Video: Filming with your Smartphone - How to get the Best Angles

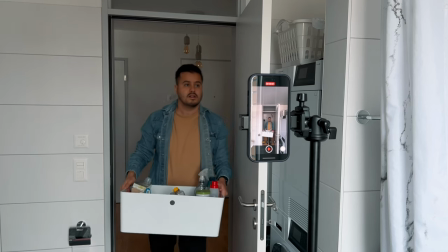(1:07)
So the video you just saw at the beginning of me cleaning my bathroom was all shot on the iPhone 14 Pro in a vertical format. I had to clean my bathroom anyway, so why not make a cool short clip out of it?
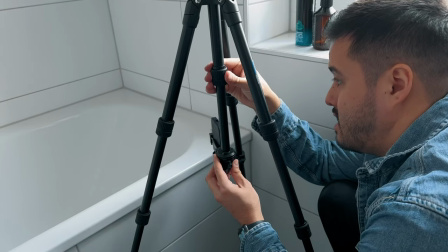(1:20)
Making engaging and great looking videos on your phone has never been easier. Almost everyone has access to a smartphone, but not everyone knows how to make the most out of it when filming. What's great about using your phone to make videos is that you can capture unique angles and perspectives that are much harder to achieve with traditional cameras. And in this video, I will give you five useful tips on how to get the best angles with your phone. This video is sponsored by Epidemic Sound. More to them later. For those who don't know me, my name is Bennett. Nice to meet you. And if you don't already know, my job is to help you crush your mobile video game.
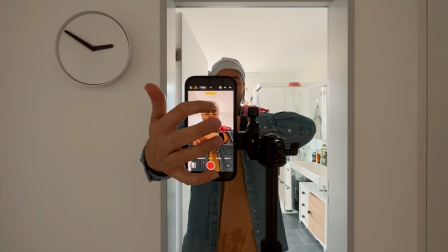(1:58)
So I thought it would be a fun idea to film myself while I clean the bathroom and challenge myself to find the best angles. Now the tips I will show you can also be applied when shooting horizontally. I decided to shoot it vertically because it's a different medium and most people like to watch their content vertically on their phones.
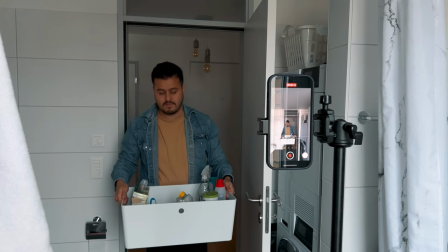(2:16)
And I wanted to experiment with this format, which is actually a lot of fun to do. So why is it important to get the best angles?
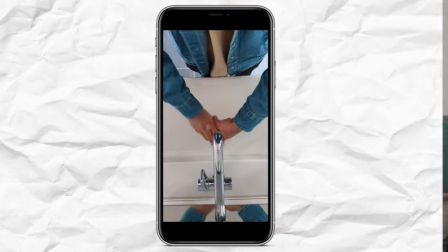(2:23)
Having creative and interesting angles in your videos makes them more engaging and pleasing to watch.
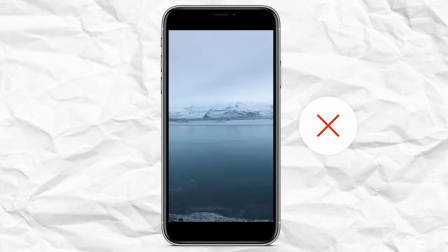(2:29)
It breaks away from the traditional flat eye level footage we are used to seeing. Different angles can make a scene look more dynamic, so let me give you those five tips for getting better angles. So my first tip when starting is to use what you have. However, if you have the extra money, I highly recommend you invest in a tripod.
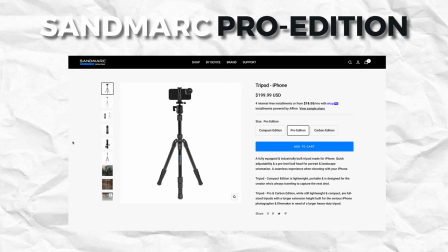(2:51)
The one I'm using is the Pro Edition by Sandmark, but you can use really any tripod.
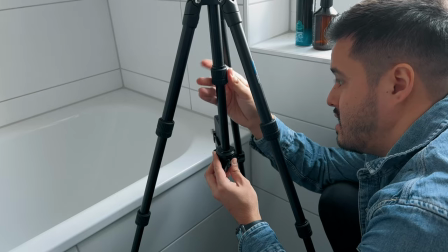(2:57)
The advantage of using a tripod is that it keeps your phone steady and allows you to adjust the height and position of your camera. What I like about the tripod that I'm using is that it allows me to get very low
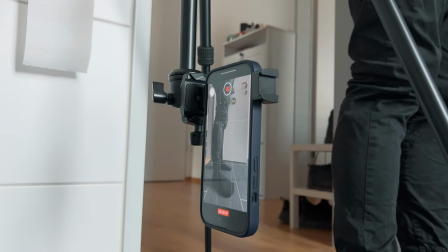(3:09)
shots and place it close to the ground or also get high shots to, you know, create more interesting perspectives. With a tripod, I can also focus on getting a good composition that helps tell the story of my video. Especially if you're alone and are filming yourself, having a tripod will greatly help. If you don't currently own a tripod, As I said, use what you have.
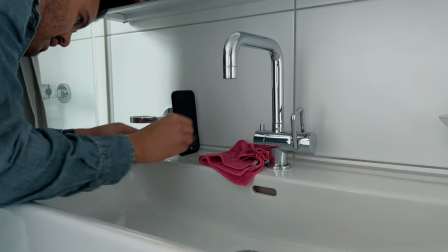(3:32)
You can find a flat surface or use items like books and boxes to get your desired angle. There are other tools available that can enhance your videos and help you get the shots you need,
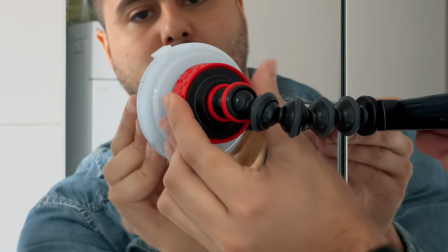(3:43)
such as the suction cup that you can use to attach your phone to a mirror or a wall. Now it's not necessary to have one of those. There is a workaround to it. You can use gaff tape, for example, to stick your phone to a wall. So what I'm trying to say is that if you don't have the gear, don't worry, try to be creative and use what you have. And if you can invest in some gear, then a tripod is a good starting point as it belongs to the essential equipment and will allow you to get most of the shots you need more easily. Now, if you're interested in the products I'm using, I will link them in the video description below. Now, my second tip is to experiment with different angles.
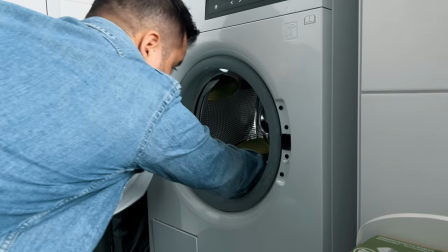(4:20)
The beauty of using a smartphone to shoot videos is that it's lightweight and small, which makes it fit into tight spaces.
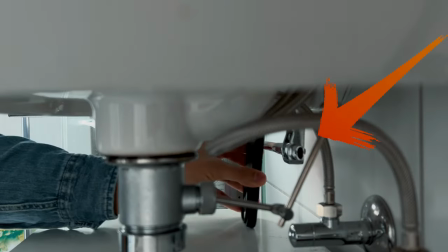(4:28)
Take this shot, for example, where I place the iPhone below the sink. What makes this angle interesting is that it's unusual.
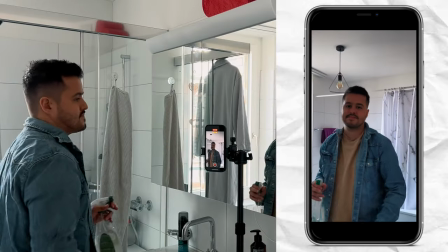(4:35)
You normally wouldn't see something in that way. Or let's look at the mirror scene. You only notice the mirror once I spray on it,
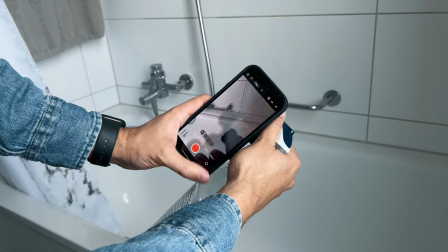(4:42)
giving it a little bit of a surprise effect or the first person view shot where I use the ultra wide
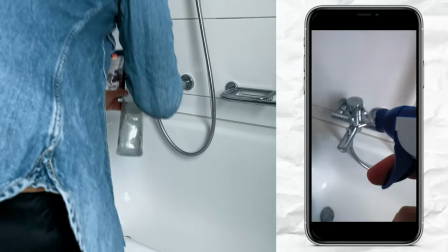(4:47)
angle lens and place the iPhone beside the spray that feels like a first person shooter game.
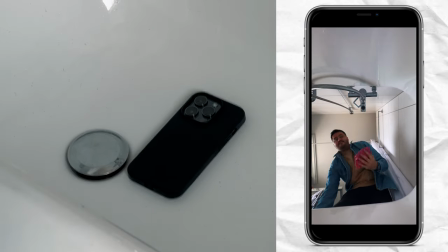(4:53)
You can also get very low angled shots. making the subject look more dominant.
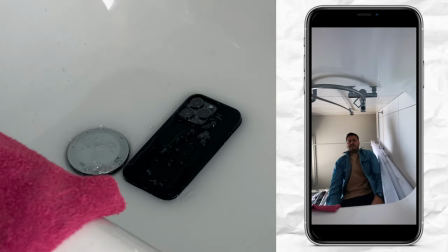(4:57)
And because the iPhone is water resistant, I can create this shot where water splashes onto my phone. So these are just some of the creative angles I've come up with, and I encourage you to explore what angles work best for the type of video you're doing. Now, the possibilities are almost endless. Try to think outside of the box and avoid shooting everything from eye level, like a tourist. I say that all the time, but you need to get this into your head and break away from this amateur way of shooting. This process of experimenting with different angles is supposed to be fun. You should be enjoying it and the more you enjoy it, the more creative you will get. If you take the time to try and experiment, your videos will stand out from the rest. Sorry about that, I just got this package. This is for another video. Okay, got my coffee. Now, my third tip is to capture the scene from multiple angles. If you don't know what a scene is, a scene is basically the action taking place in your video.
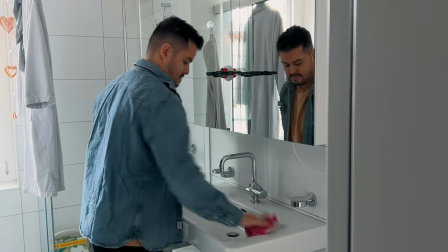(5:59)
So me cleaning the sink, for example, was a scene.
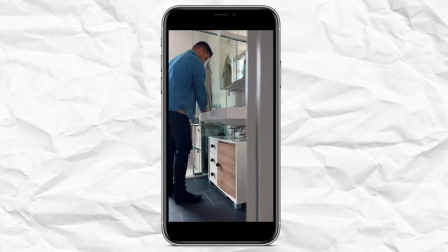(6:03)
And to create that scene or the action of me cleaning the sink, I used multiple shots. You could use one shot to film the same action. However, breaking it down into several shots, meaning using wide,
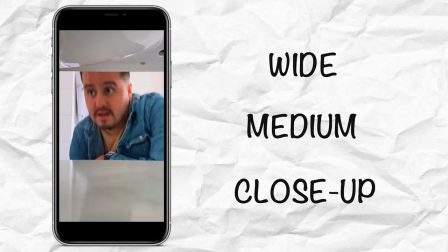(6:16)
medium, and closeup shots will result in a more interesting video because it gives the scene more context and lets the viewer feel more immersed in the story. And what I see beginners do a lot is capture everything wide because they think they will have everything in the shot that way. But by simply getting closer with your phone, you can show the details of a scene, which unlike wide shots, make the viewer focus on one specific thing. And you probably want to know how clean I got the sink, right? So remember to capture the scene from multiple angles, not only wide, but also medium and close up shots. Now, before we continue, let's get our bills paid and talk about our sponsor of today's video, Epidemic Sound.
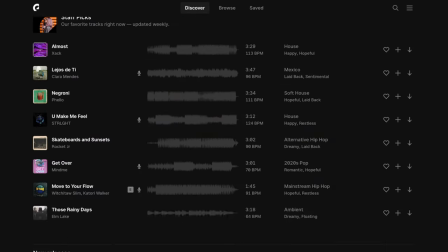(6:56)
If you're looking for the freshest music, Epidemic Sound is here to bring you the best of all worlds.
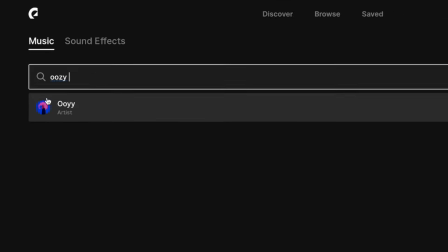(7:01)
It's a platform packed with amazing tracks from the top musicians worldwide. Oy, I think you pronounce it that way, being my favorite one.
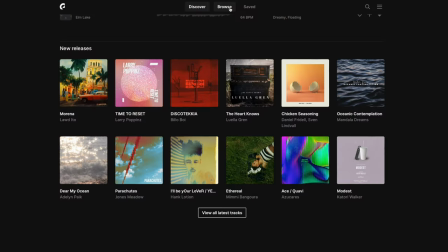(7:09)
And they make finding music for your videos super easy. You can use their search function and filter by mood, genre, and more.
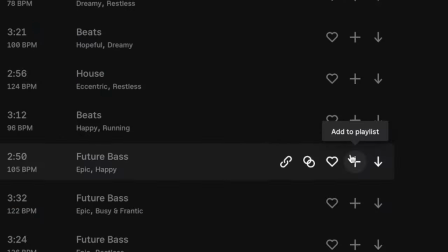(7:16)
And as a content creator, this is some good stuff. You can even find similar tracks to the ones you have already discovered.
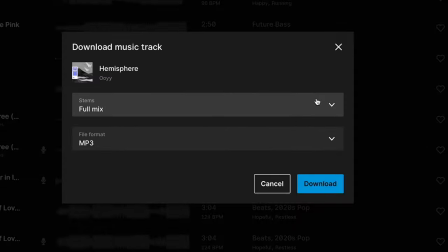(7:23)
And if you don't want to download the full track, you also have the option to download stems, which are individual parts of the song. You can download the melody, the instrument, bass, and drums, which is pretty cool because this allows you to mix and match and do whatever you want with the track.
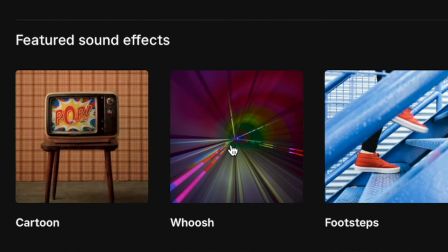(7:41)
What about sound effects, you ask? Yes, they have this too. and in a huge variety. Oh, and by the way, no more worrying about copyright issues either, since their license covers you.
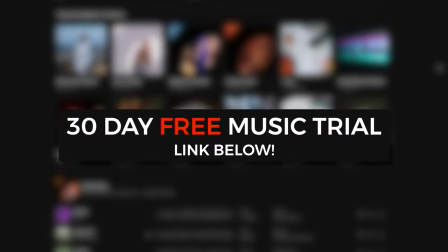(7:51)
Mm, mm. And now comes the best part, guys. You can try their music for 30 days free using the link in the video description below. And if you use the code Bennett50 at checkout, Epidemic Sound is giving you an additional two months for 50% off. So make sure to take advantage of this exclusive offer, as it's only valid until March 31st. You can thank me later. So big thanks to Epidemic Sound for supporting this channel. But let's now continue with our fourth tip, which is adding foreground to your videos.
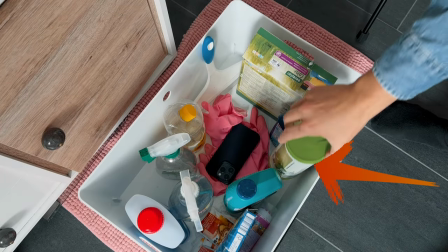(8:21)
By simply placing something in front of your lens, you can create depth. Take this shot, for example.
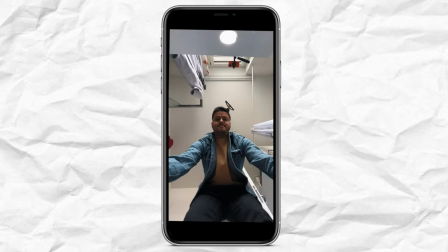(8:27)
It would look too empty and boring if I didn't place the cleaning supplies close to the camera.
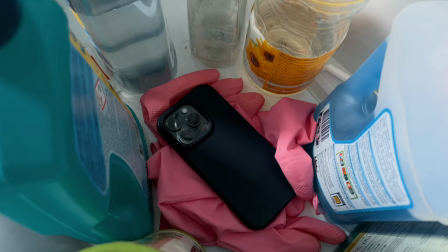(8:33)
Doing this will add foreground and depth to your video. And by placing those cleaning supplies around the camera, I can create this oval shape,
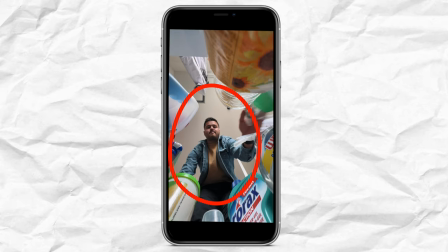(8:41)
which helps focus the viewer's attention on the subject, creating a frame around me.
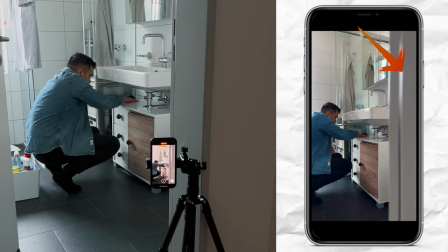(8:46)
Now in this shot, I use the door frame to add a little bit of foreground,
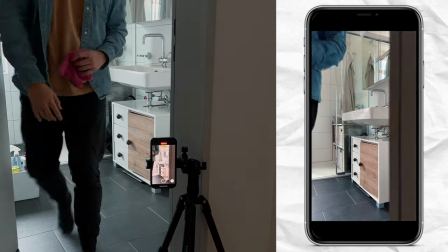(8:50)
but you can also add things that are lying around in your house, like a plant, book, whatever it is, to create a more three-dimensional shot.
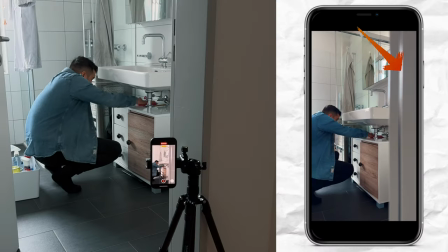(8:58)
And not to mention this way, you can add some shallow depth of field to where the foreground is blurred out and the background is in focus. Now, my last tip is if you're using an iPhone and have an Apple Watch, you can use your Apple Watch to monitor your recordings.
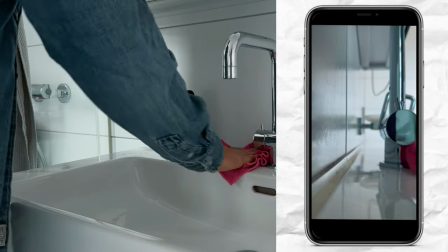(9:14)
If you often film yourself, this feature can be extremely useful.
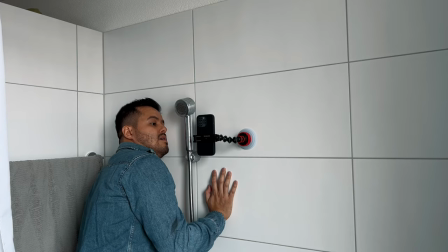(9:18)
With the camera remote app, you can easily frame yourself and see what the camera sees through the screen on your Apple Watch.